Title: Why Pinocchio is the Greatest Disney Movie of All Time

But I doubt they intended quite that much from a single scene of 2 characters walking down the street. But hey, it's fun to think about. So, anyway,
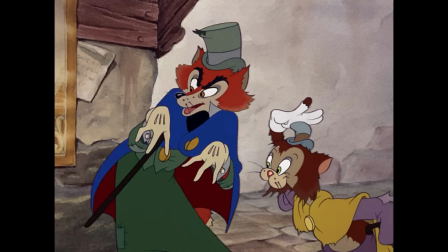Honest John and Gideon notice Pinocchio and plan to sell him off to the performer Stromboli for some quick and easy cash.
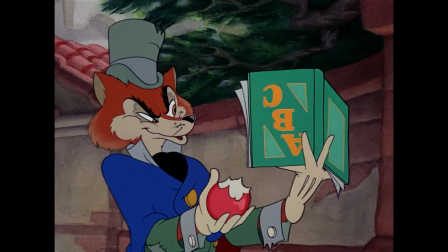There's also some good comedy here, but I did promise I wouldn't spend 7 minutes analyzing the characters,
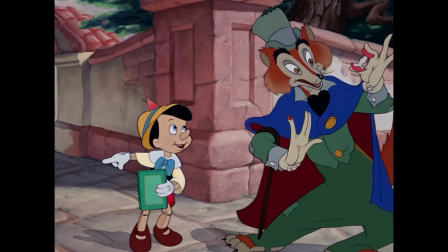so you'll just have to trust me and watch the movie for yourselves to see what I mean. Then, of course, there's the iconic song. Okay, that's enough of that. We don't want the Disney overlords to get angry, do we?
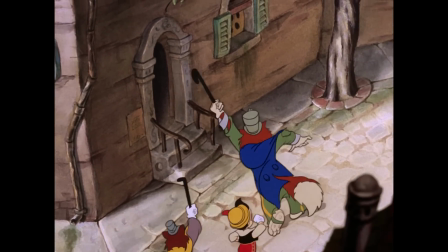Pinocchio, being the curious and fun-seeking young wooden boy he is,
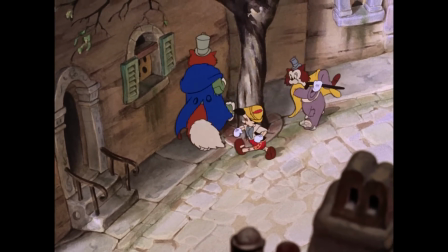decides that Honest John's plan sounds better than going to school. And, of course, he gets roped into an adventure that he could never have imagined. But we've kind of already talked about that, so let's move on.
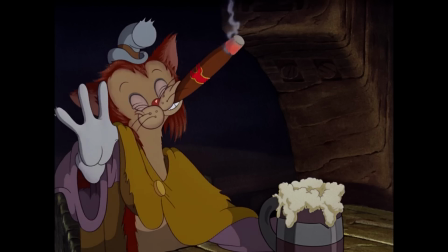There's also a brief scene in which Honest John and Gideon meet up with the true master villain of the film,
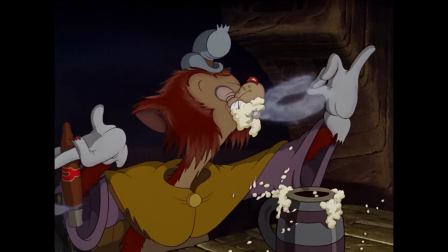one of the only villains in animation history who actually gets away with their plan.
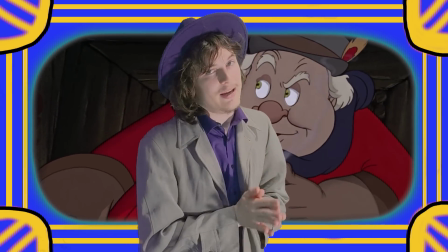As usual, I'm getting a little bit ahead of myself. Let's backtrack a step.
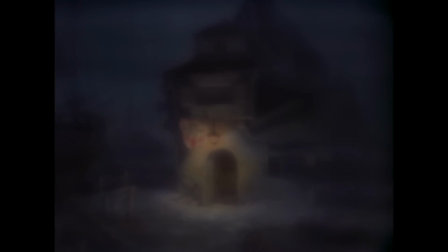I really like the dark and misty atmosphere of this meeting scene,
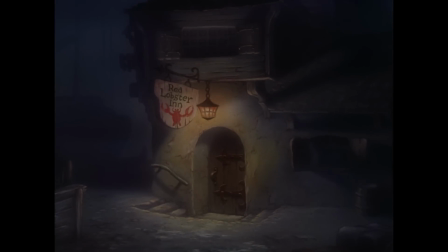making sure we don't get too used to the happy atmosphere of the Blue Fairy rescuing Pinocchio,
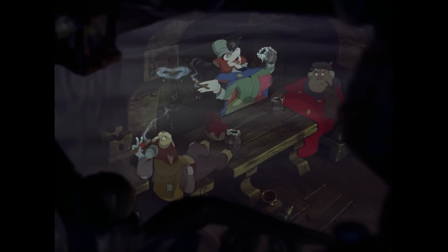which was the scene that had just happened before this. Just when you think you've gotten away from evil and temptation,
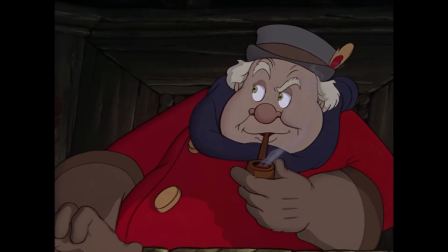it's ready and waiting for you to pull you back in and take away everything you ever loved.
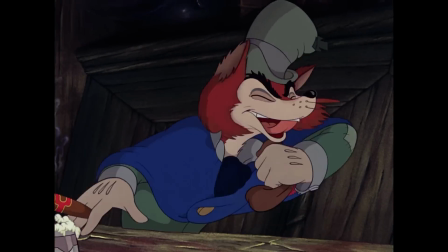The way the Coachman is portrayed in this scene is honestly terrifying,
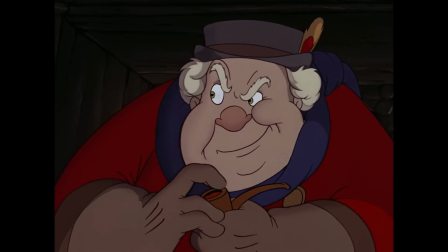and I'm not just referring to that shot of his face.
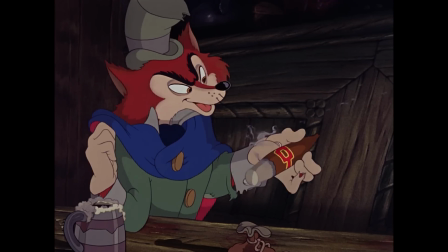Honest John makes himself out to be such a big criminal, only for the Coachman to reveal that his plans,
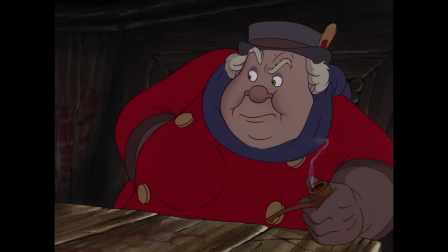which he pays handsomely to achieve, are far, far more ambitious and evil.
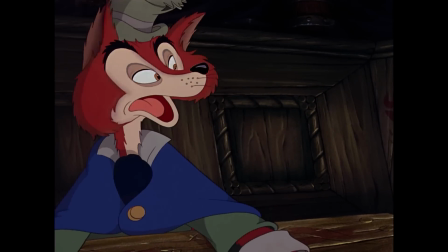As Honest John and Gideon find out the true scope of his plan, even they fear the Coachman.
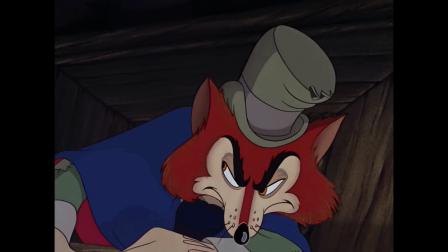I like how they acknowledge that the Coachman's plans go against the law as well, and aren't just sleazy trickery to make a quick bag of gold.
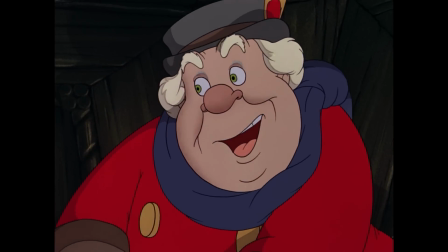And I takes him to Pleasure Island. Ah, Pleasure Island.
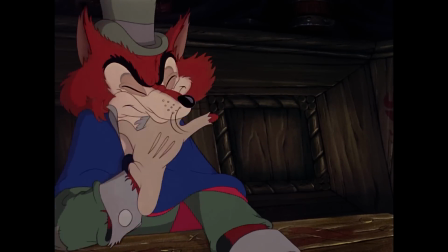Pleasure Island? But the law, suppose they...
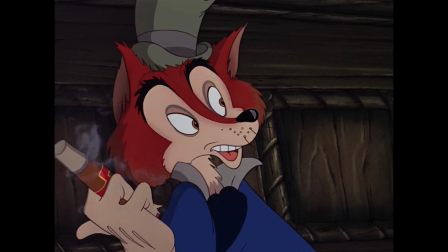The fact that we don't hear exactly what the Coachman is planning makes his plan all the more terrifying,
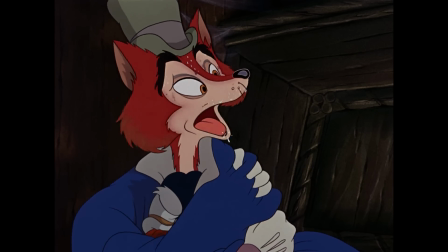since we don't know what this evil is that could cause even the other villains to cower at the thought of it.
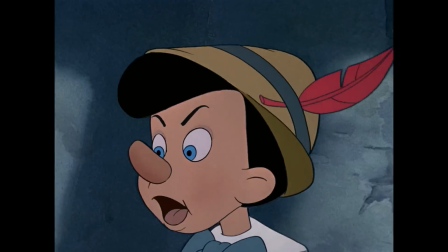The suspense is intense as we follow Pinocchio knowing,
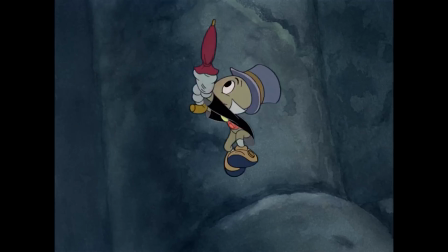or should I say not knowing, what evils are attempting to trick and manipulate him.
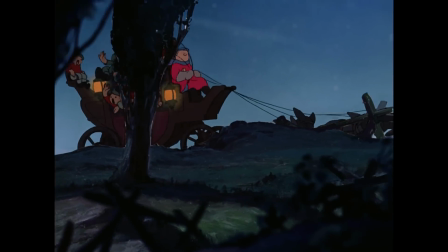The moment we see the Coachman driving that carriage with Pinocchio and the other boys, it's honestly very chilling.
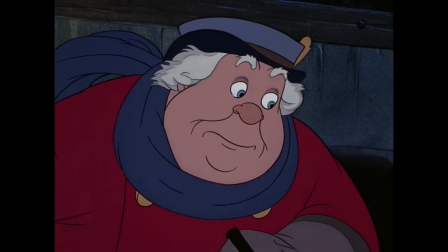Think about how many people the Coachman has tricked, and yet he just smiles as he does it.
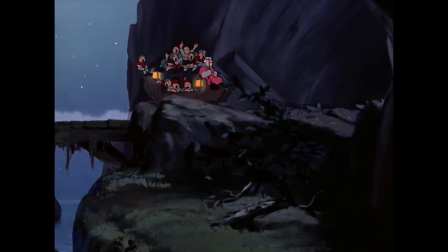Such evil is so rarely seen in animation, especially not when it's a character who could honestly, realistically exist in our world.
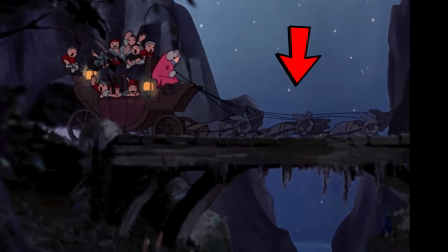Oh, and if you look closely, you can see the terrible fate which awaits these boys, driving them to their final destination.
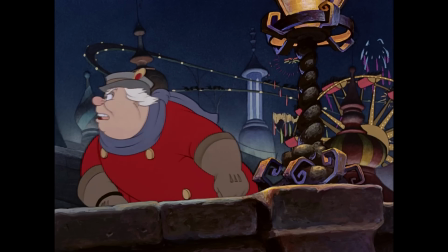A grim fate awaits those who choose instant
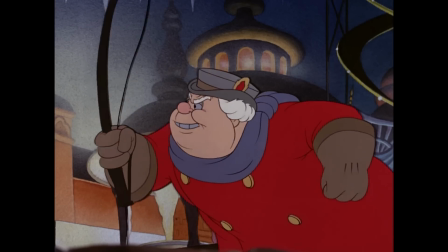gratification and fun over doing good and having patience and consideration.
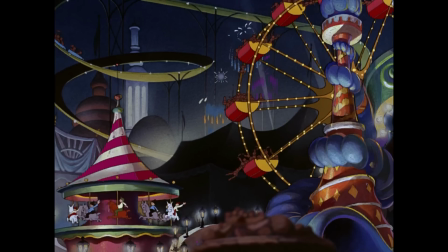The true evils of the Coachman in Pleasure Island are surely no better showcased than by the genuinely horrifying personnel who work for the Coachman.
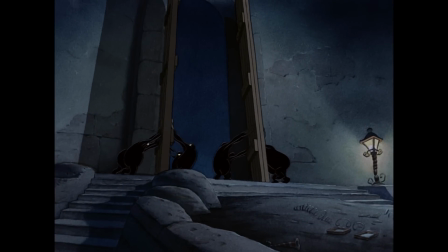Just dark, shadowy voids. Everything good has been drained from them.
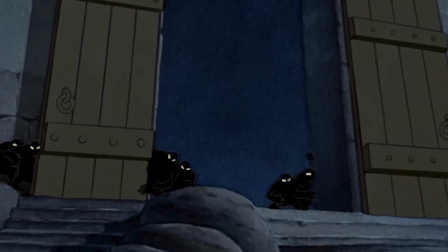They've come to a point where they are willing to kidnap and enslave children.
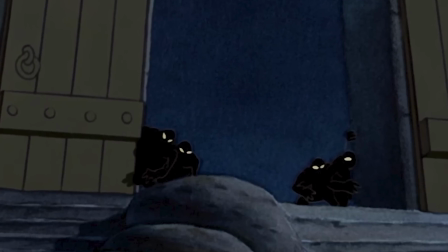Such people can scarcely be called human anymore.